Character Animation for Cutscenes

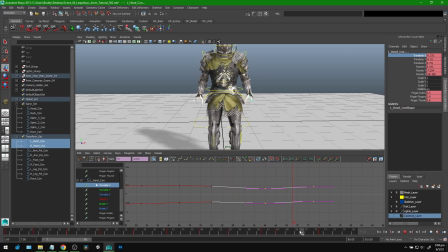(45:18)
Yeah, scooch it over. There, see how they kind of finish a little later? There. And then I also want the spine and stuff to kind of move in a similar way. So let's do that now.
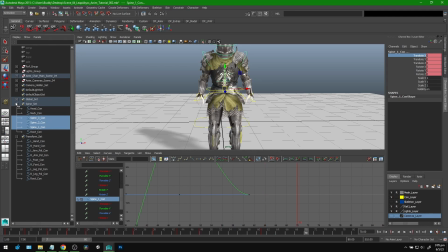(45:36)
I'm actually going to key everything at 70 just so I have my key pose there.
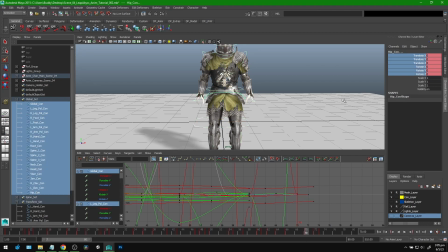(45:41)
Because the key pose was at a different key. And now I'm moving it. So I'm just going to key everything right now. Just so we have those keys there when we need them. That just basically gives me an endpoint.
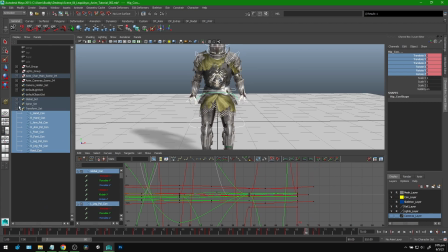(45:54)
So I can just add things in between and it will return to that point when I'm done. The arms don't need that on this axis necessarily. I'm going to remove that. There, just to keep it smooth. So now the spine.
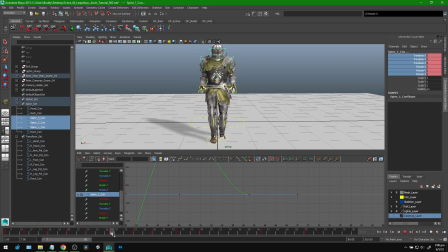(46:12)
This is just like when he was bobbing up and down, he's following the root. And so now that the root starts moving left from here, or starts moving right, sorry, from here. So in between that, I'm going to have the spine rotating right, because that's just how gravity is, right?
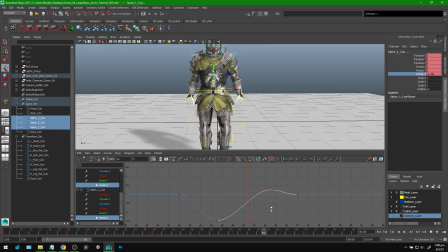(46:30)
And then we'll have this go the other way as he's kind of balancing out. And then just like with the hands, I'm going to give it a little bit of delay,
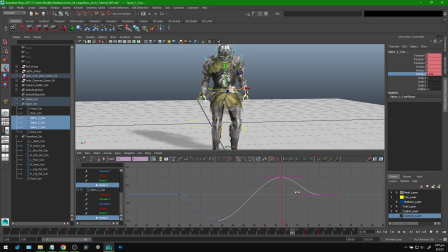(46:43)
so it moves after everything's done moving. I'm going to push it out a little further, and I'm going to push the hands out a little further, because I think the hands should be the hands should be the things that finish last, like this, because they're lighter.
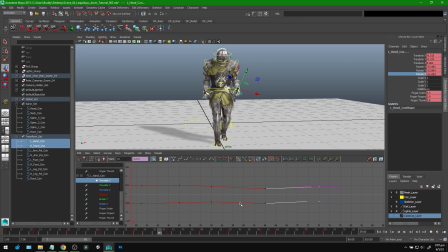(47:01)
There. And you can do more, like you can have it go back and forth as well. Like maybe if you have more time, you can have the hands come back to a little rest. I guess I'll just do that now, just like this. Oops. Have them come back down a little bit just to find a better spot there.
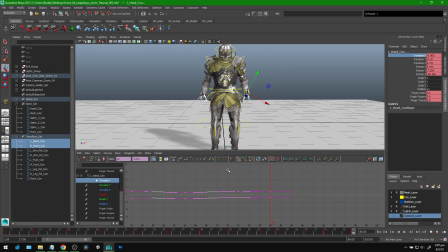(47:21)
Like this, see? Very subtle. But yeah, so they're the last thing to move. Is that necessary? Let's see. Maybe that's not necessary.
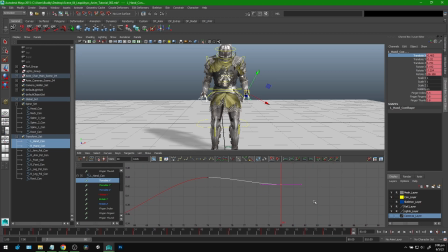(47:37)
That might be too much. Let's bring it up a little more. Bring the other one up. Could also go a little faster, I think.
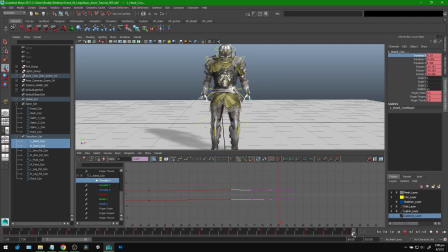(47:54)
Yeah, it's okay, right? It doesn't need to be there, but it's a little extra luxurious way there. And then, of course, we also need to incorporate the head and neck into this whole thing. So I'm going to grab the rotate Z for the head and neck,
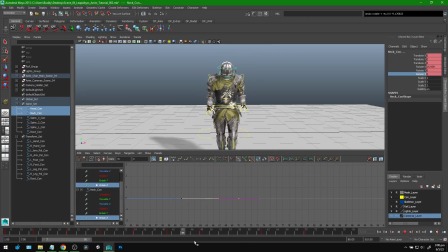(48:10)
and I'm just going to have it following that movement of the spine. On an even further delay, right? Because it is secondary to the spine movement. So here,
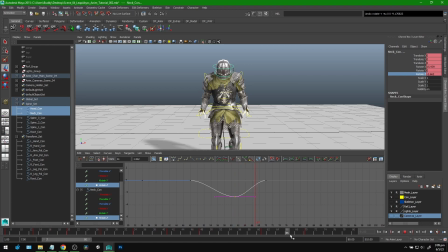(48:25)
it goes that way. And then like way out here, it goes the other way. Maybe the head is where it needs more bobble. And then somewhere around here, it returns to center. We don't want it too loosey-goosey, right? Because otherwise it gets kind of cartoony.
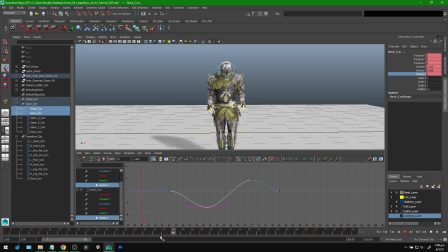(48:47)
It's a little slow. Needs to start later. Yeah, that's okay like that, right?
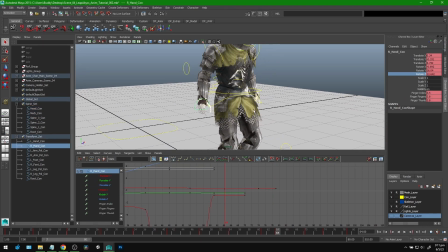(49:02)
That's okay. All right, one last little touch I want to add here is just a little more sway in the hands as it comes to that final pose there.
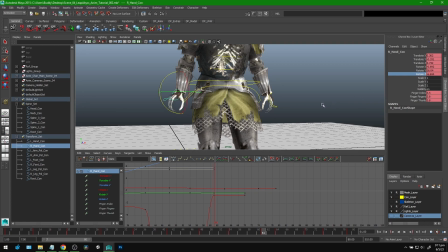(49:11)
And that's what rotation is. That is it the Z? Yeah, it's very tiny little detail, but let's do it anyway. So as he's moving from here, I guess it's more or less from here.